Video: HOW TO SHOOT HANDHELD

In this video, I show you many tricks on using handheld movement and how I create the entire video without the stabilizer. You can get smooth footage without any stabilizer, and I will show you how.
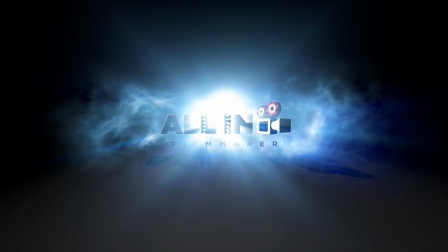There are two possibilities to shoot handheld. Firstly, with the goal of creating an intentional shake in the movement.
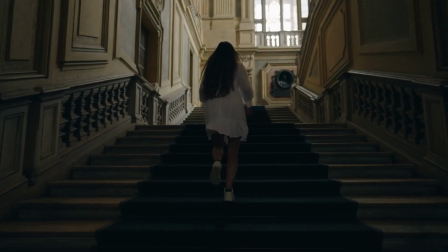This should only be used to enhance what you want to tell with your story. Mostly used for fight scenes, stressful adventures and intense scenes.
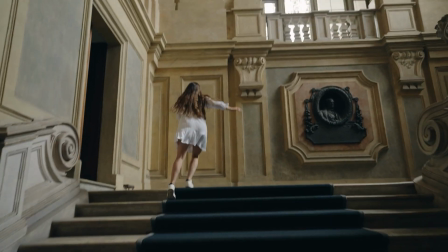Or something terrible happens to an actor. Or to create more power in the shot. Can be essential to use it combined with smooth shots, but it should have a reason, like a smooth shot should have its reason too.
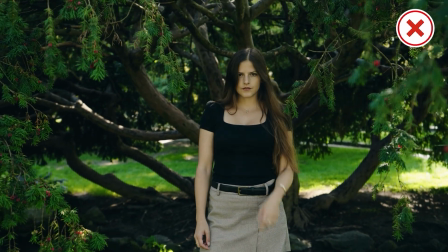Otherwise it can be perceived as an accidental camera shake when it doesn't fit the story.
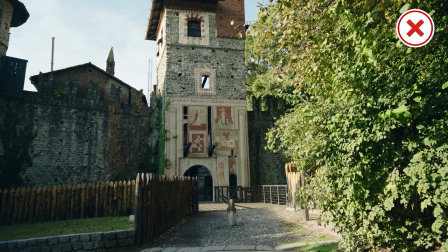That is what doesn't look professional, and we definitely want to avoid it. With intentional camera shake, we want the shake, but we don't want the micro jitters. How we get rid of that you will see soon.
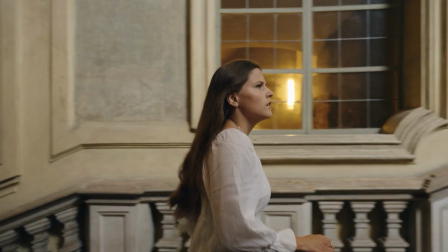Handheld shots have the magic to make the audience feel as if they are with the talents together at the moment and experience the adventure together with them. The next possibility is to replicate other types of stabilizers. The goal is to get the smoothest possible movements, but we have to be true here.
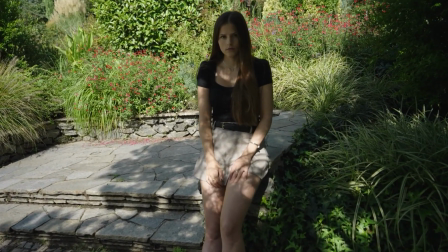It's not always as perfect as when you use a specific stabilizer, but it gets really close. Not everyone has the money to spend on all possible stabilizers and want to carry around all this gear.
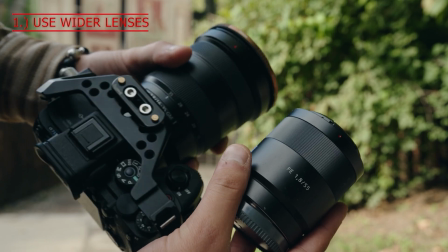So take a look at how we can still get smooth shots. Firstly, be aware that wider focal lengths are easier to get smooth looking footage than with longer lenses.
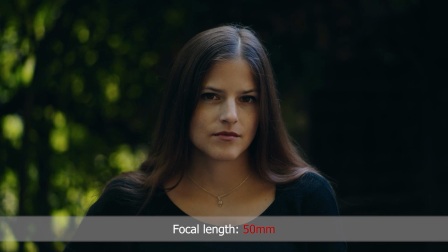Longer lenses have a very narrow field of view, which is trickier. Every little movement becomes a huge movement in your image.
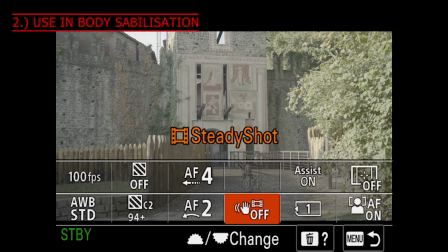It's a lot more visible. When your camera has an in-body stabilization, I recommend you turn it on.
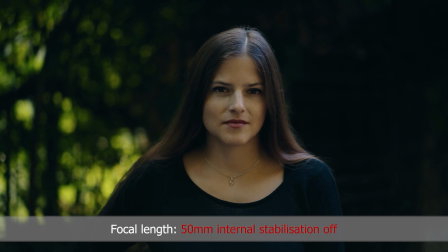It helps a lot to get rid of these unwanted micro jitters, especially with longer lenses.
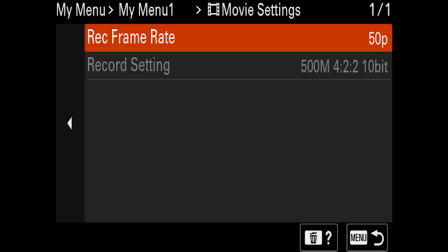And if your goal is to get the smoothest possible shots, you can also consider shooting in a high frame rate and slowing the footage down in post to reduce the shake.
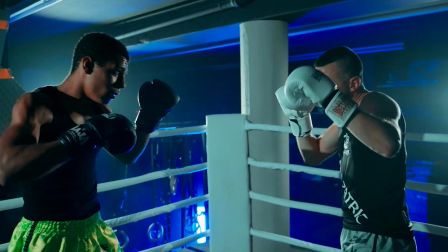But this is not always the best option, because slow motion is, as an example, nothing that fits in a fast-paced scene.
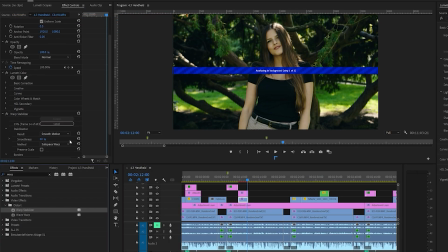Lastly, you can use post-stabilization like the warp stabilizer in Premiere, which takes the last little movements out of your footage.
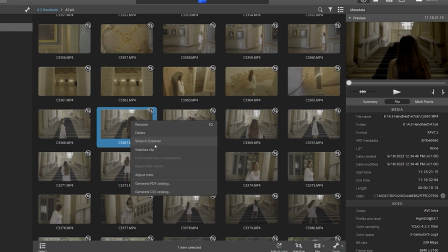The newer Sony cameras also record gyro data,
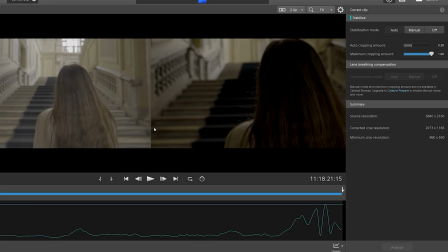which allows you to stabilize the footage with the software from Sony called Catalyst Browse, giving you even better results.
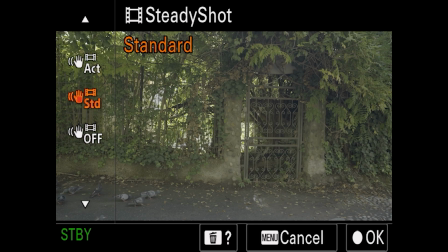It works only when you record in the all-eye codec and while the lens and in-body stabilization is turned off.
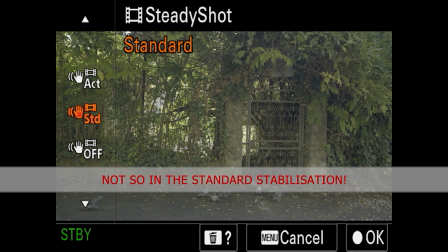In the active stabilization mode, the gyro data gets recorded too, so you can stabilize it in Catalyst Browse, but make sure you don't have any lens stabilization on simultaneously, otherwise no gyro data gets recorded. Now talk about how to hold your camera, which is important for all the following techniques.
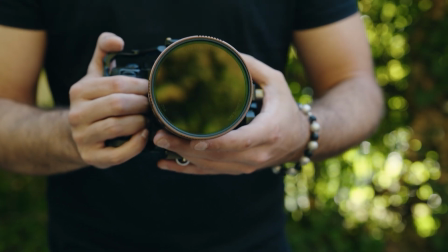This can vary from the camera body you have, but try to push two parts of the camera against each other with two hands to create more stability.
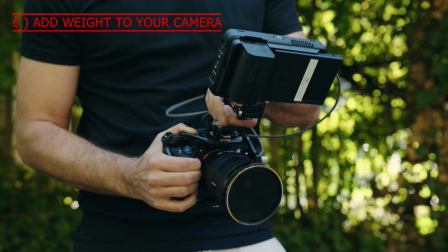This way we can minimize the micro jitters. Also, when you add weight to your camera, this can help to reduce the micro jitters.
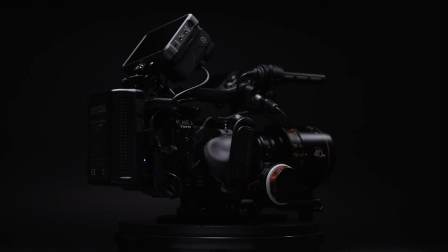Most of the films you see with the handheld look are created with big heavy camera setups that don't have micro jitters at all, because the camera is heavy.
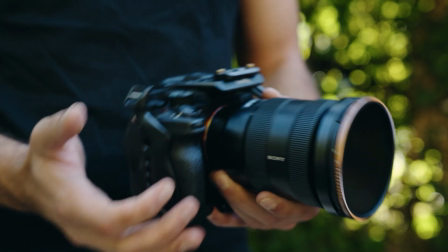With the lightweight body you have more of a problem that the little movements are visible in the shot.
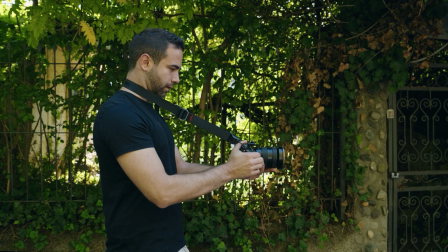You can also use tools like a camera strap and push it away from your body. This way you get also more stabilized shots.
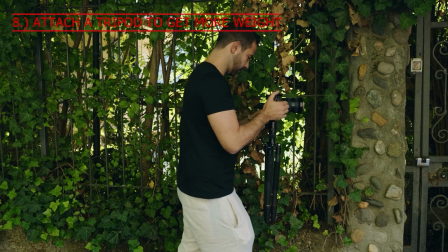And the tripod attached to the camera can also help, and it adds weight to the camera body.
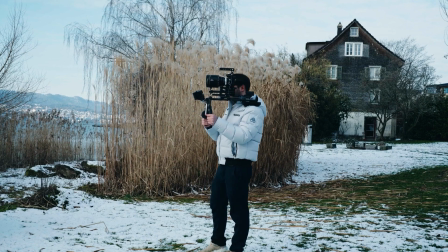Or a shoulder rig will also reduce the micro jitters and get you none to less camera shake, but we concentrate us here more on using no additional stabilizers.
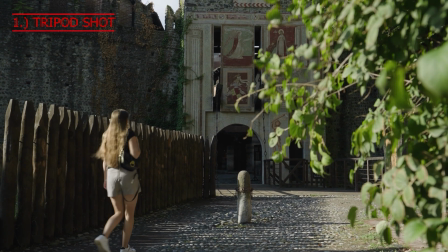The first shot that we want to recreate is the tripod shot. Here we try to get no movement.
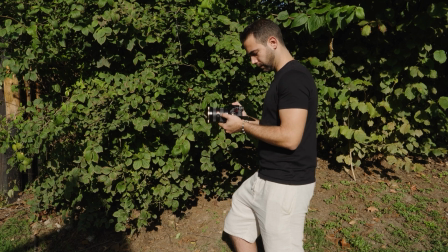I hold the camera like this, so I can support the lens and press both sides of the camera against each other. With bigger cameras, you can also use two handles and press these against each other. Hold the camera always close to the body. Also, the more contact points you have with the camera, the more stable it will be.
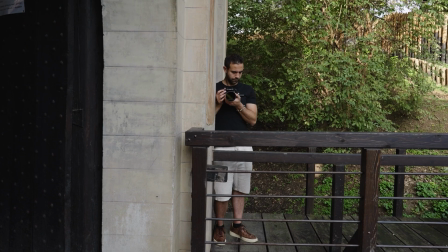Looking through your viewfinder can help to stabilize it even more. You can also push your body or arms against something to be steadier.
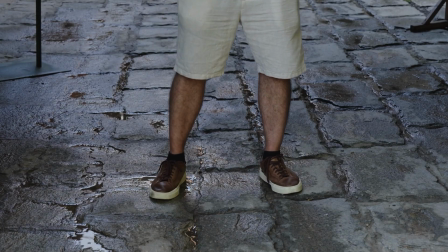Then make sure you stand wide enough so you are more stable.